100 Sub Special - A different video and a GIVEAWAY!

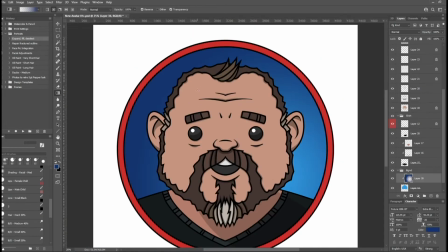So here I'm adjusting the background, just adding a little more light and shadow. I initially wanted to do blue, and I did try a few different colors, but blue was a good complement to the colorful frame and the skin tone.
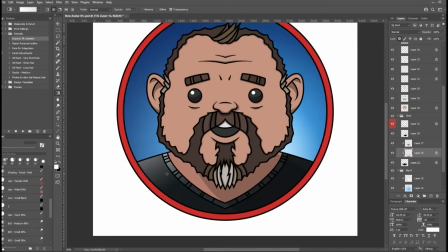Here I'm adding some gradients just to give some more form to some of the shapes of the face and shirt.
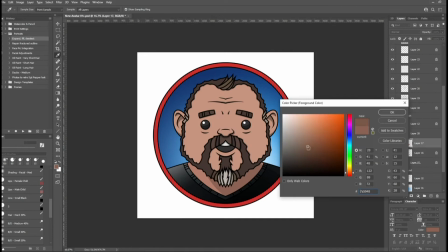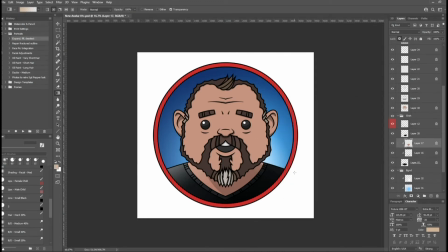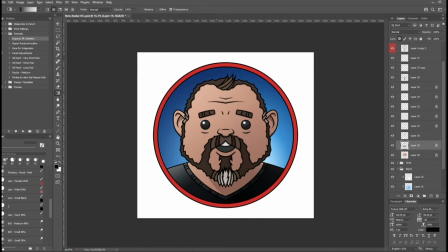into some final lighting and darkening of some of the specific areas.
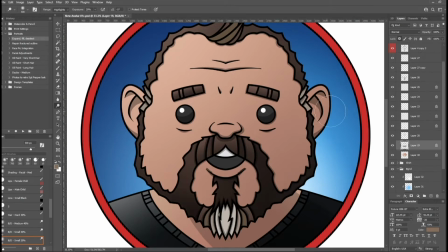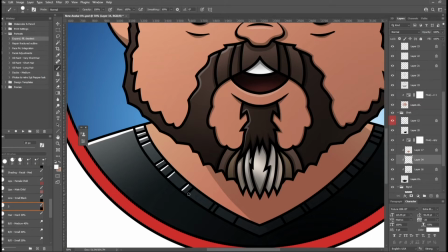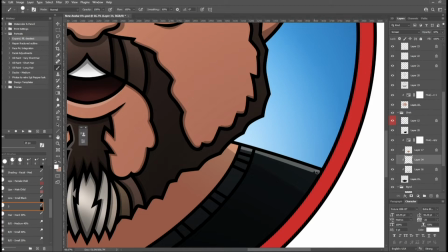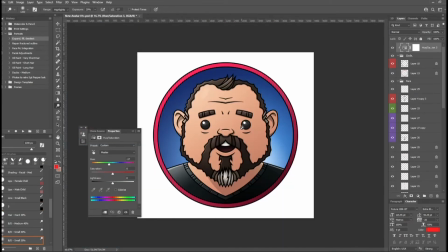Here I'm adjusting the frame. I know I wanted to have the sort of this subtle illusion of some lighting on the frame,
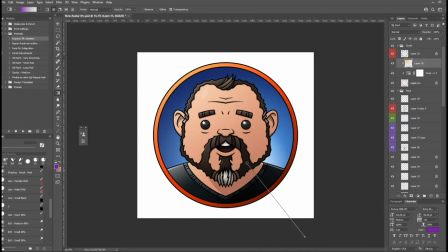so I make the upper left corner more of a brighter golden tone, and then I add some cool tones to the bottom right corner.
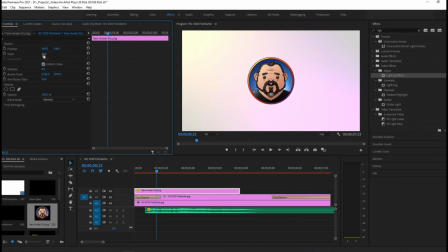So once that's done, I bring the whole thing into Adobe Premiere, and I'm going to create a small sequence.
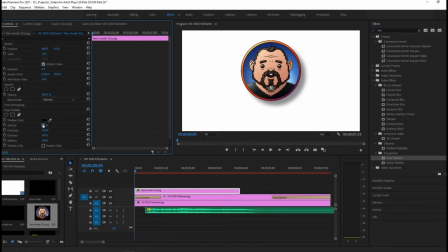I think it's like 10 seconds, 6 seconds, 7 seconds maybe. Initially I'm just playing with getting some drop shadows happening. So you kind of work this up in stages, get it in,
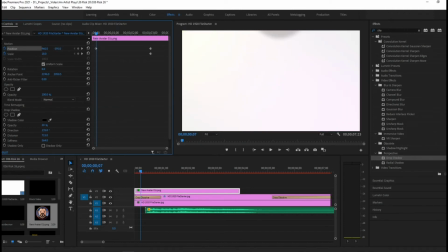see how it looks, and then you can do your basic motion, and then add any secondary motion that you want to add after that. So here I have just the basic motion of it dropping down. I know I want to add a bounce to it.
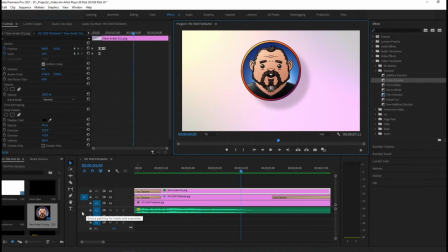I've chosen a stinger piece of music that evokes sort of a cartoon vibe,
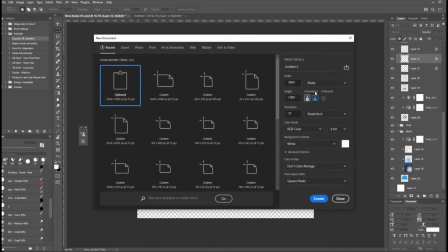and I want to have sort of a comic motion to the logo.
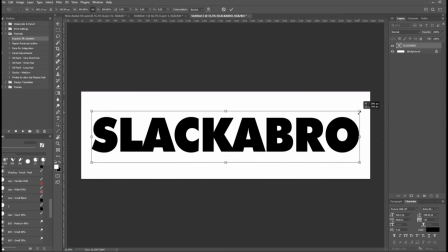So I know I want it to bounce, so I then go in and create my text in Photoshop, and then I'll import that text. That will be the surface that the logo will bounce on.
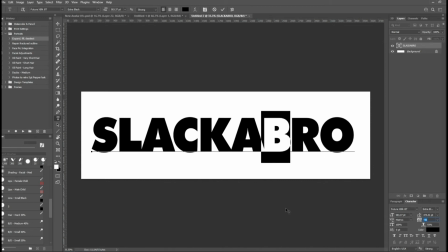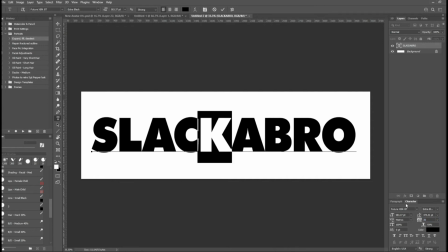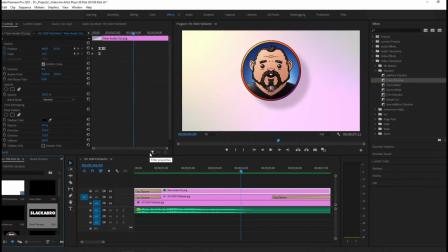Here I'm playing with different sizing of the font. I will eliminate the black outline that you see here for a cleaner look.
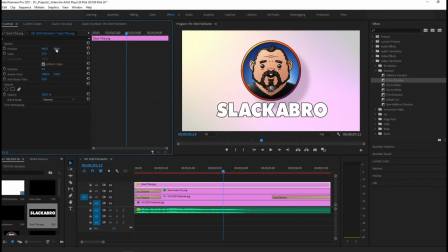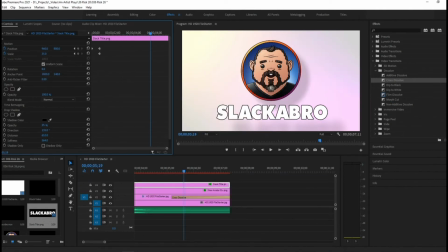So once I have that in place, I then fine-tune the motion of the bounce.